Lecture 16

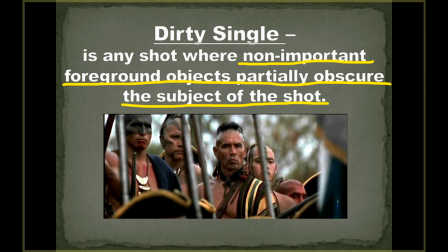[12:20]
In this case, we have all these spears and guns and the back of an unimportant soldier head, because what we're looking at is this guy right here. And dirty singles can be very effective shots in a scene because it can
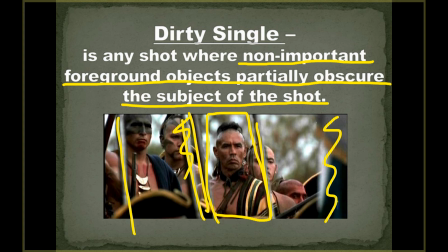[12:39]
just make things look more interesting.
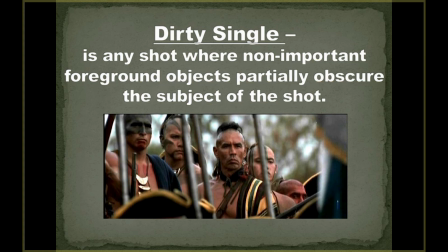[12:40]
It can help draw attention because in this case, our character really is framed within those rifles. And so we have no choice but to look at this person because his face is right there dead center for us to take a look at.
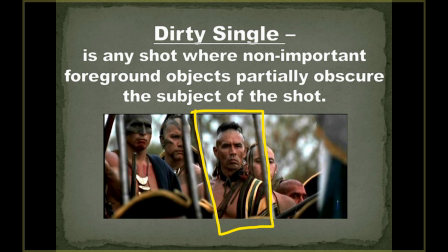[12:56]
And it really helps center that. Also, it gives things depth. It makes shots look deeper. So it's always nice to show some depth, some layers, that we have items in the foreground, we have items in the midground, and then we have items in the background. So that's always a really effective way to make your images look more three-dimensional. Because especially when we get into lighting, we'll be talking about how we live in a three-dimensional world, but when you film, you turn that to 2 dimensions. But you want your audience to have the sense of depth, sense of things being three-dimensional. Dirty singles or doubles, dirty triples, whatever. They are really effective for making it feel like more of a real world. Because, if we were standing there, we would have things in front of us, we'd be looking past them. And it just gives things layers, gives things depth, and gives your brain something to wrap their head around, figuring out how far away are these people from us.
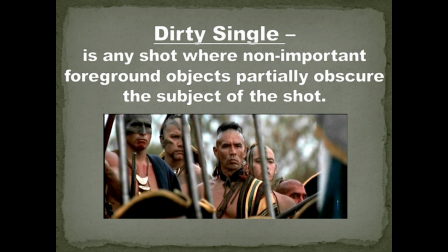[13:56]
So dirty singles can be very effective and really cool shots when done properly. Cowboy shot.
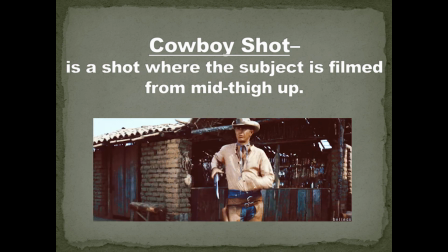[14:04]
Now, some people call cowboy shots a medium wide or a medium long,
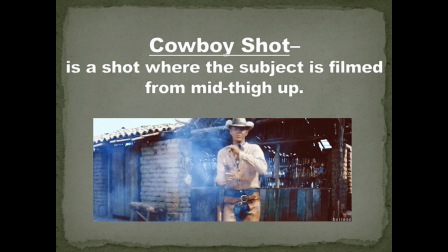[14:10]
but cowboy shot really became popular in
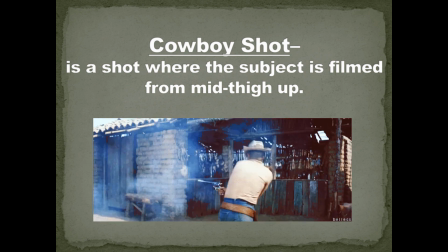[14:15]
the 50s and 60s when there were so many westerns being produced out of Hollywood.
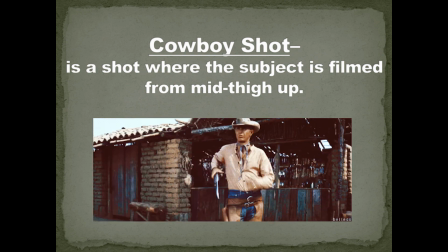[14:20]
And the reason why it's called the cowboy shot is because cowboys always had the gun holster, and the gun holster is in about mid-thigh up, and so you want to be able to get the camera as close as possible to the actor,
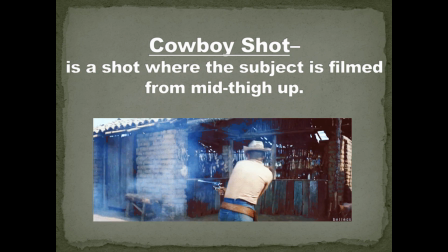[14:31]
but still be able to see them draw their gun. And hence the cowboy shot was born.
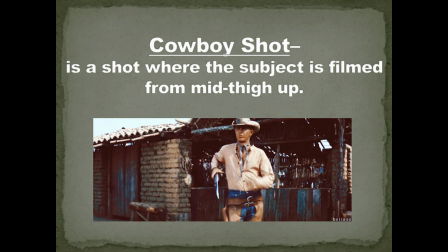[14:37]
So a cowboy shot is really from mid-thigh up. These are also just a few of the shot types that are out there.
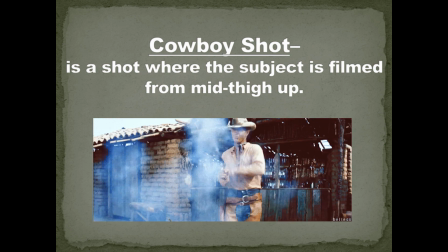[14:46]
You can really combine them and mix them up a little bit.
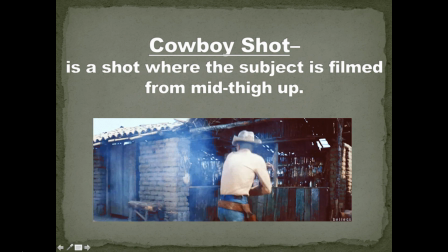[14:49]
Every director is going to have a little different understanding, and where you place your subject within the frame as well.
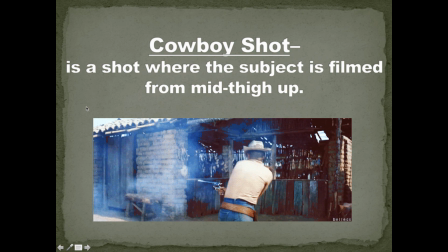[14:55]
But we'll cover that in the next section. Thanks.